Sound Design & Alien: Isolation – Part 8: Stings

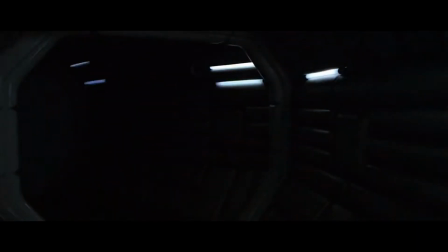0:03 Hi everyone, and welcome to this video in the Valkyrie Sound series on the sounds of alien isolation.
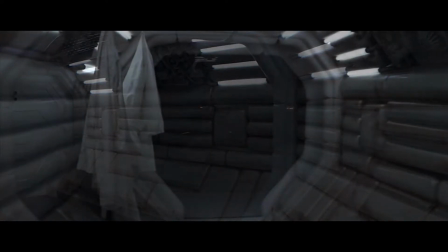0:09 In the last video we gave our character some life using footsteps and foley.
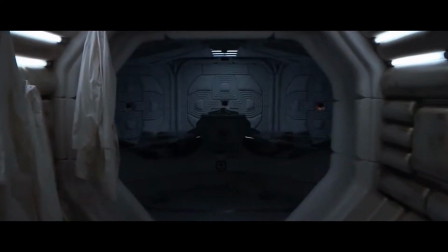0:13 In this video we're going to focus on stings, what they are, how they're made, and how they're used in Alien Isolation and in the original film.
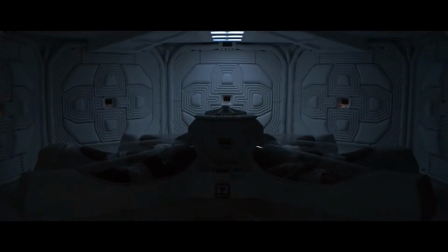0:24 A sting is a musical phrase or sound effect that's used to punctuate what's happening on screen.
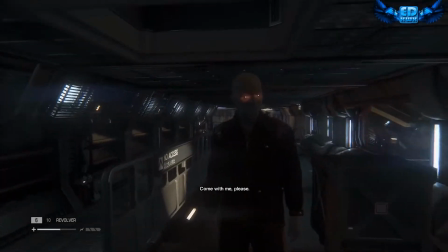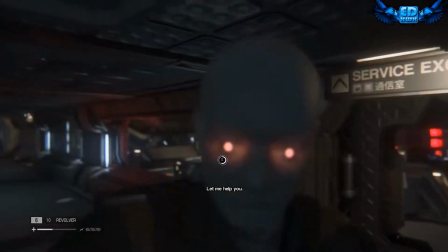0:35 Let me help you.
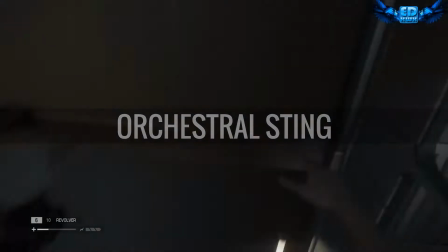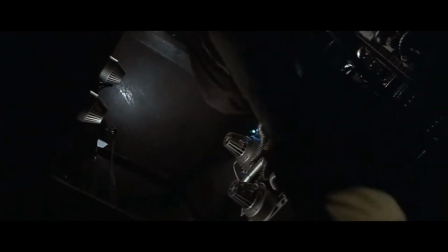0:44 Move! Get out of there! Don't you move! Down! Move down! Move down! Get out! Oh. No, not that way! The other way!
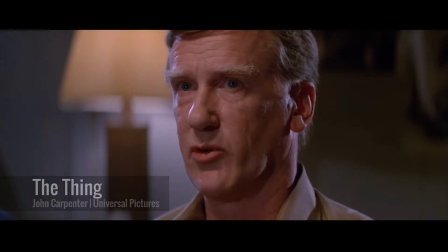0:59 Go! This is pure nonsense. Doesn't prove a thing. I thought you'd feel that way, Gary.
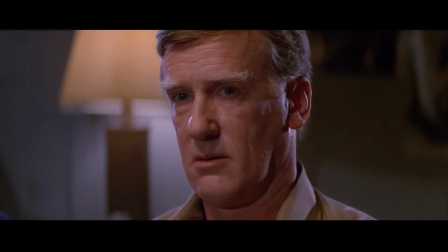1:05 You were the only one that could have got to that blood. We'll do you last.
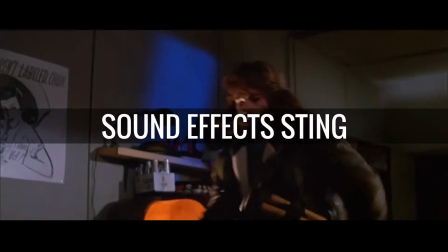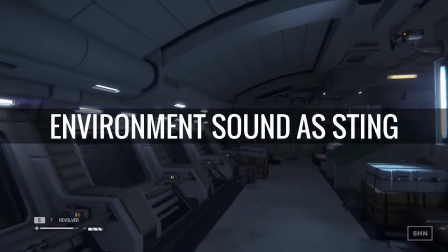1:14 The connection between audio and visual is implicit. The sting is a signal that something is either happening or about to happen.
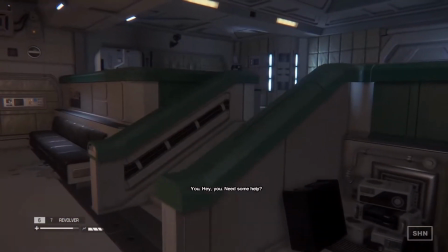1:21 The screech of the alien as the hot needle touches the blood only works as a sting because we have such a relatively quiet section before it.
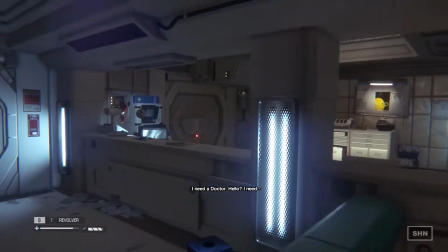1:29 The original Alien film uses a particular sound to signal the xenomorph's attack in all but the last scene.
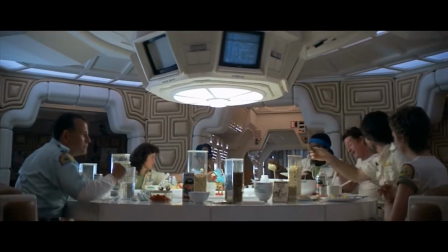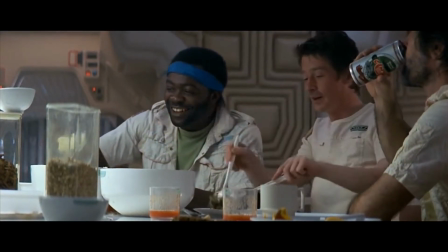1:42 After John Hurt's character, Kane, seemingly recovers from his experience and the crew sit down to eat before re-entering cryogenic sleep,
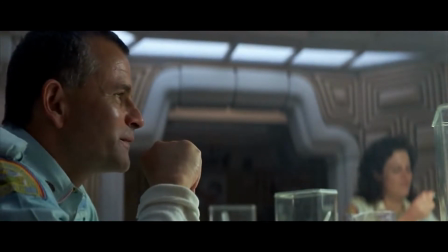1:49 a heartbeat underscores the whole scene.
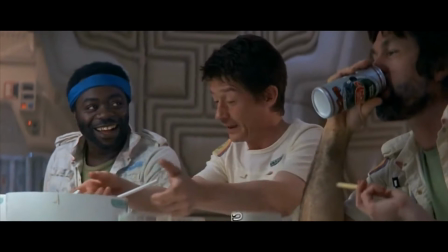1:53 The first thing that I'm going to do when I get back is to get some decent food.
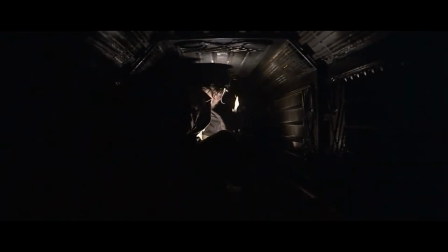2:00 The heartbeat sound appears again for Dallas's death sequence.
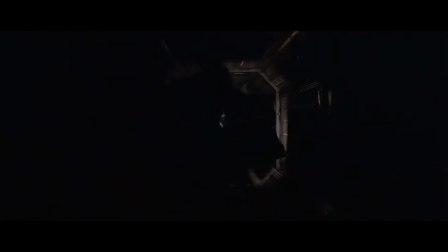And it reappears at various points as Lambert and Parker gather fuel for the escape shuttle, and as they're attacked.
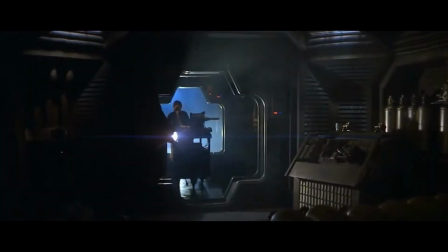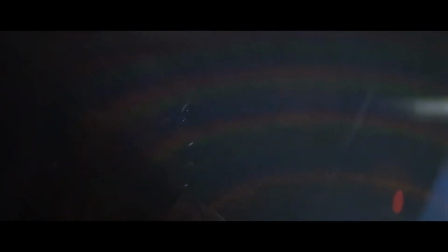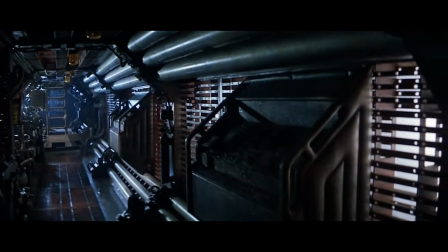2:28 It appears throughout the film in different forms as well.
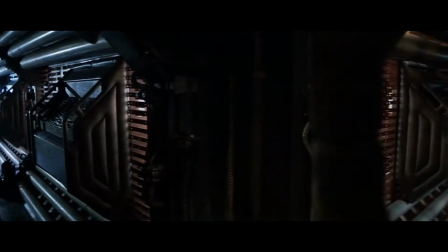2:31 In the opening scenes, as we pass through the Nostromo, the rhythm of pistons plays a mechanical heartbeat effect for the ship.
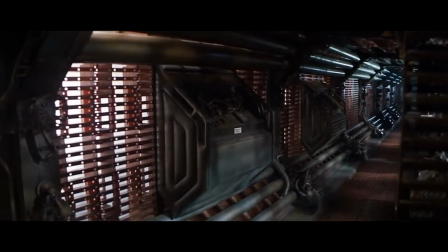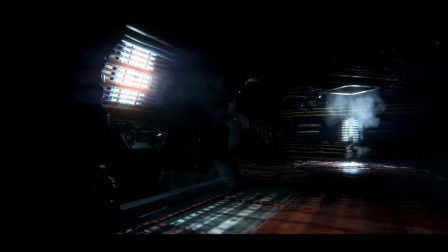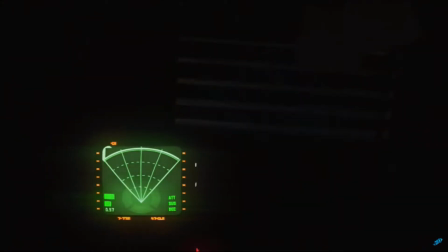2:50 The heartbeat is there in Alien Isolation too, mostly when you're hiding and the xenomorph is nearby, or when you're about to enter a scripted event.
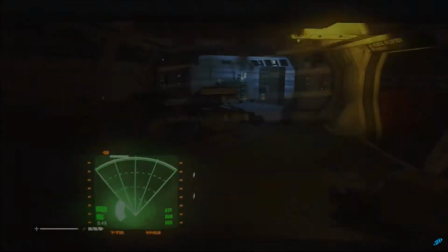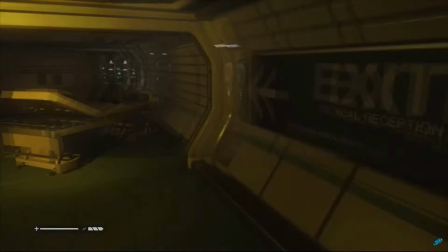3:04 Everything is used to tell you, don't move, there's something out there.
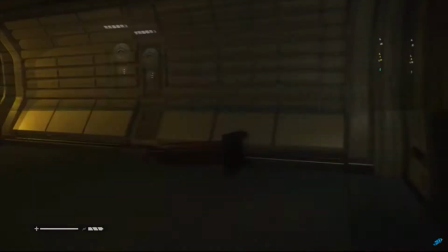3:11 But of course you have to move. You're compelled by the narrative theme of escape, which will eventually lead to you facing up to the danger in close quarters.
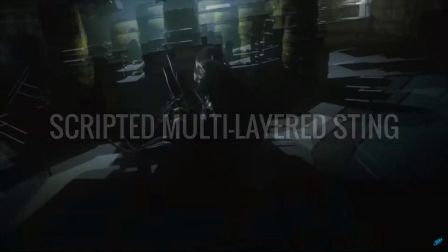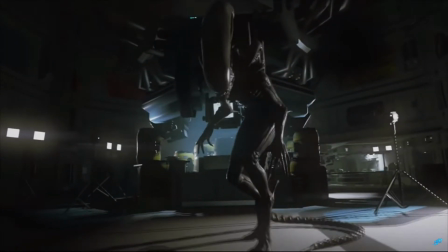3:25 Oh, I get it. Classic misdirection.
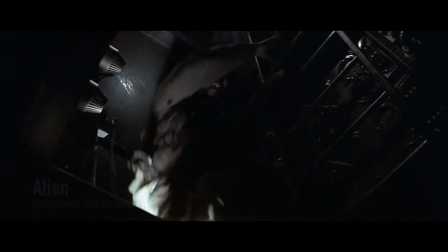3:28 When Dallas is killed, we have this blend of the biological and the mechanical, but this time a relationship between the audio and the visual.
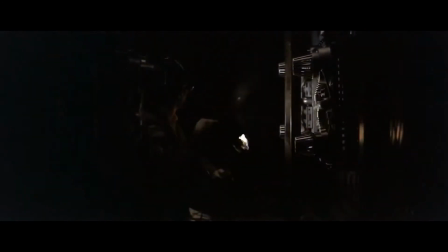3:35 The alien screams, and that sound becomes the audio distortion of the analog screen that then fills our vision, a terminated transmission. This all taps into Giger's treatment of the xenomorph designs as biomechanical, a mix-up, as he put it, of technical and organic things. Crafting a sound effect sting depends very much on what the event is.
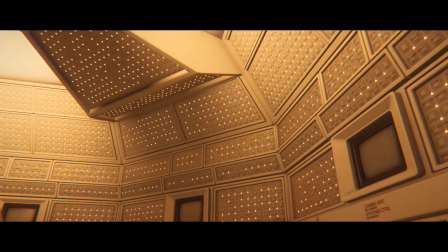3:57 Music stings arguably offer more flexibility because they aren't as linked to on-screen events, or they aren't linked in quite the same way.
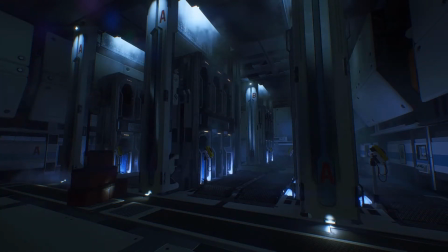4:04 We can still blend in environmental sounds, and this gives us the same level of access to the biomechanical slant, but from a different direction.